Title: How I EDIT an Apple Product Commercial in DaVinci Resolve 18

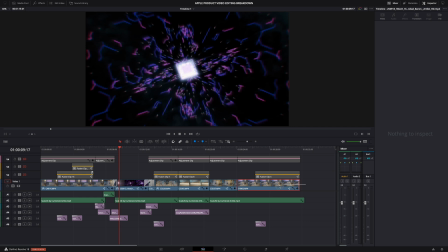(4:06)
All visual editing except for the text effect happens on the main track. So let's go over the main track now because you know that's where all the
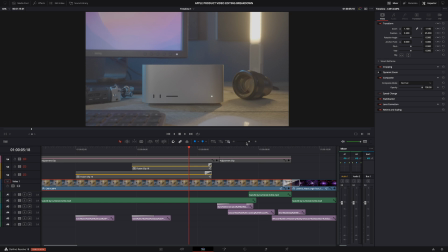(4:15)
magic happens and most of that magic happens in the first shot but it's not too
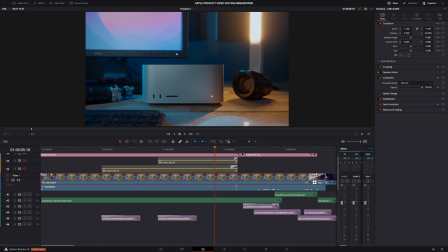(4:20)
difficult it's mostly just tedious work manually keyframing everything and speed ramping so let me show you what the original shot looks like without
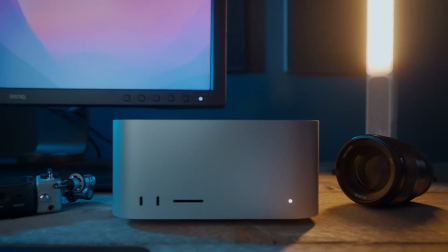(4:30)
keyframes and speed ramps this was shot in 50 frames per second slow motion by the way and
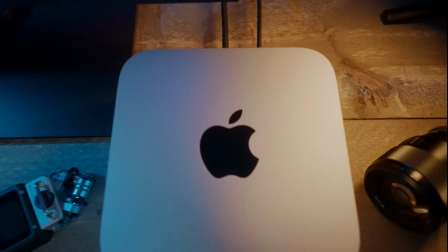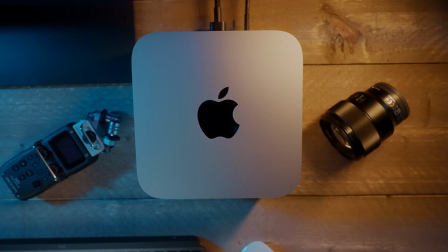(4:43)
you can see that the image is not centered and also not leveled and the timing is also off. And you know I wanted a nice smooth crane movement up that flowed with the music. And the easiest way to do that is by keyframing everything and using speed ramps.
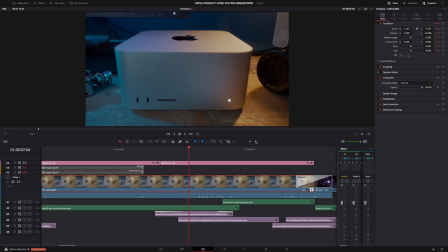(4:59)
So let me show you the keyframes first. All these white dots here are keyframes. Yeah that's a lot of them. And pay attention to the inspector window here you can see that for every keyframe the position
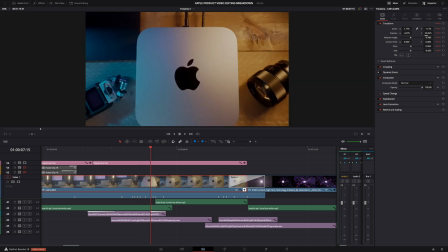(5:13)
and size of the clip changes and even the rotation pitch and yaw so what all those keyframes are doing is simply keeping the apple logo centered
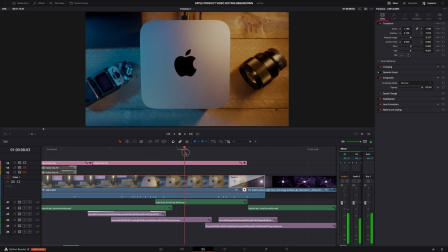(5:24)
and the image leveled and it's simply a matter of adding a keyframe when you see that it looks off then center and level the image move a few frames forward and
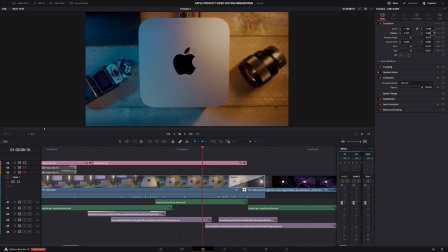(5:37)
do the same every time the logo or the Mac Studio is off-center or when the image doesn't look leveled.
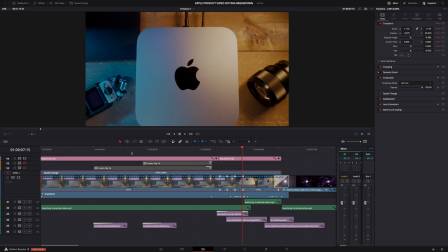(5:45)
Adjust it. And then the speed ramps. Here at the beginning the speed is a hundred percent but then
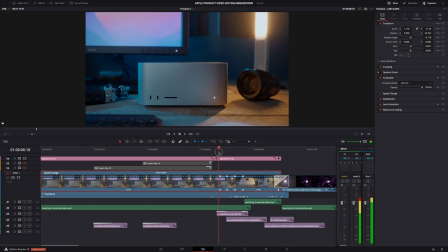(5:52)
here when the camera starts moving up that's where I added speed ramps.
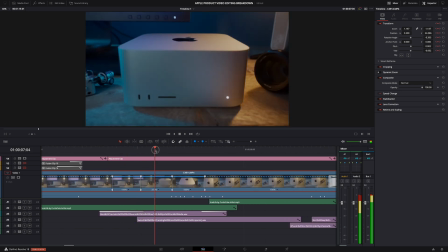(5:57)
It gradually speeds up and the speed curve here looks like this.
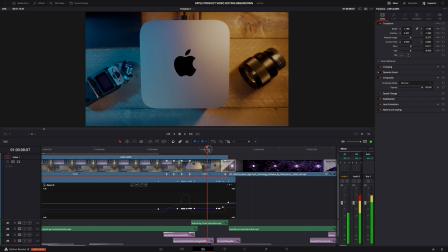(6:02)
And then at the end when the camera goes down also a speed ramp. and these speed ramps you know they allow you to control the speed
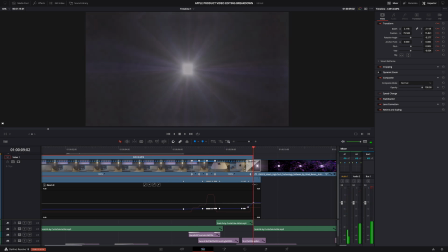(6:11)
so that you get a nice smooth movement that flows with the music and what I also did to make it look like the camera goes faster than it actually does while the camera moves down I also zoom in on the logo digitally and then it really looks like the camera is diving into the logo and then we have a simple zoom transition to the next clip.
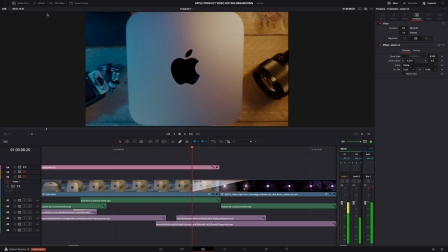(6:34)
It's a built-in transition, nothing fancy. Just go here to effects, video transitions and that's where you'll find it.
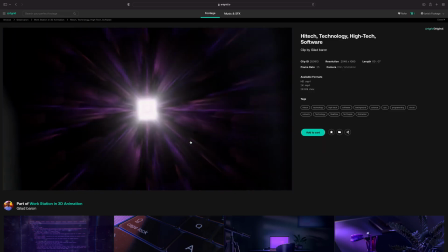(6:42)
And this is of course the stock footage clip. I got this clip from Artgrid, Artlist's sister or brother.
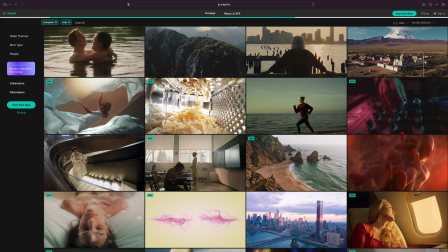(6:48)
And look, there's a ton of cool clips of computer chips and circuit boards available.
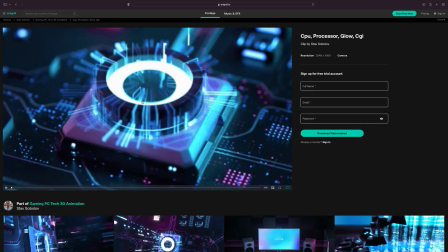(6:54)
But let me give you a tip. When you're looking for a stock footage clip for a video like mine, which has these zoom in and out transitions,
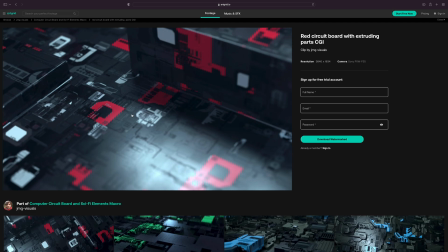(7:03)
you have to make sure that the camera movements of the stock footage clip are not completely opposite to your shots.
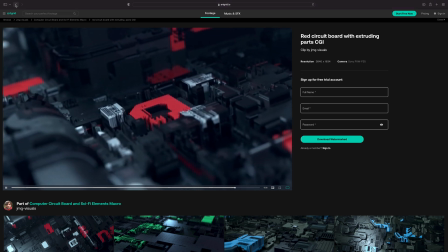(7:11)
Because then you won't be able to make a smooth transition.
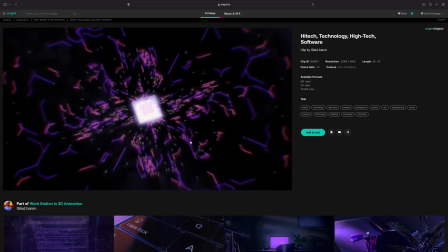(7:14)
The clip that I've used for my video is reversed actually, but by reversing that clip the camera movements matched up almost perfectly.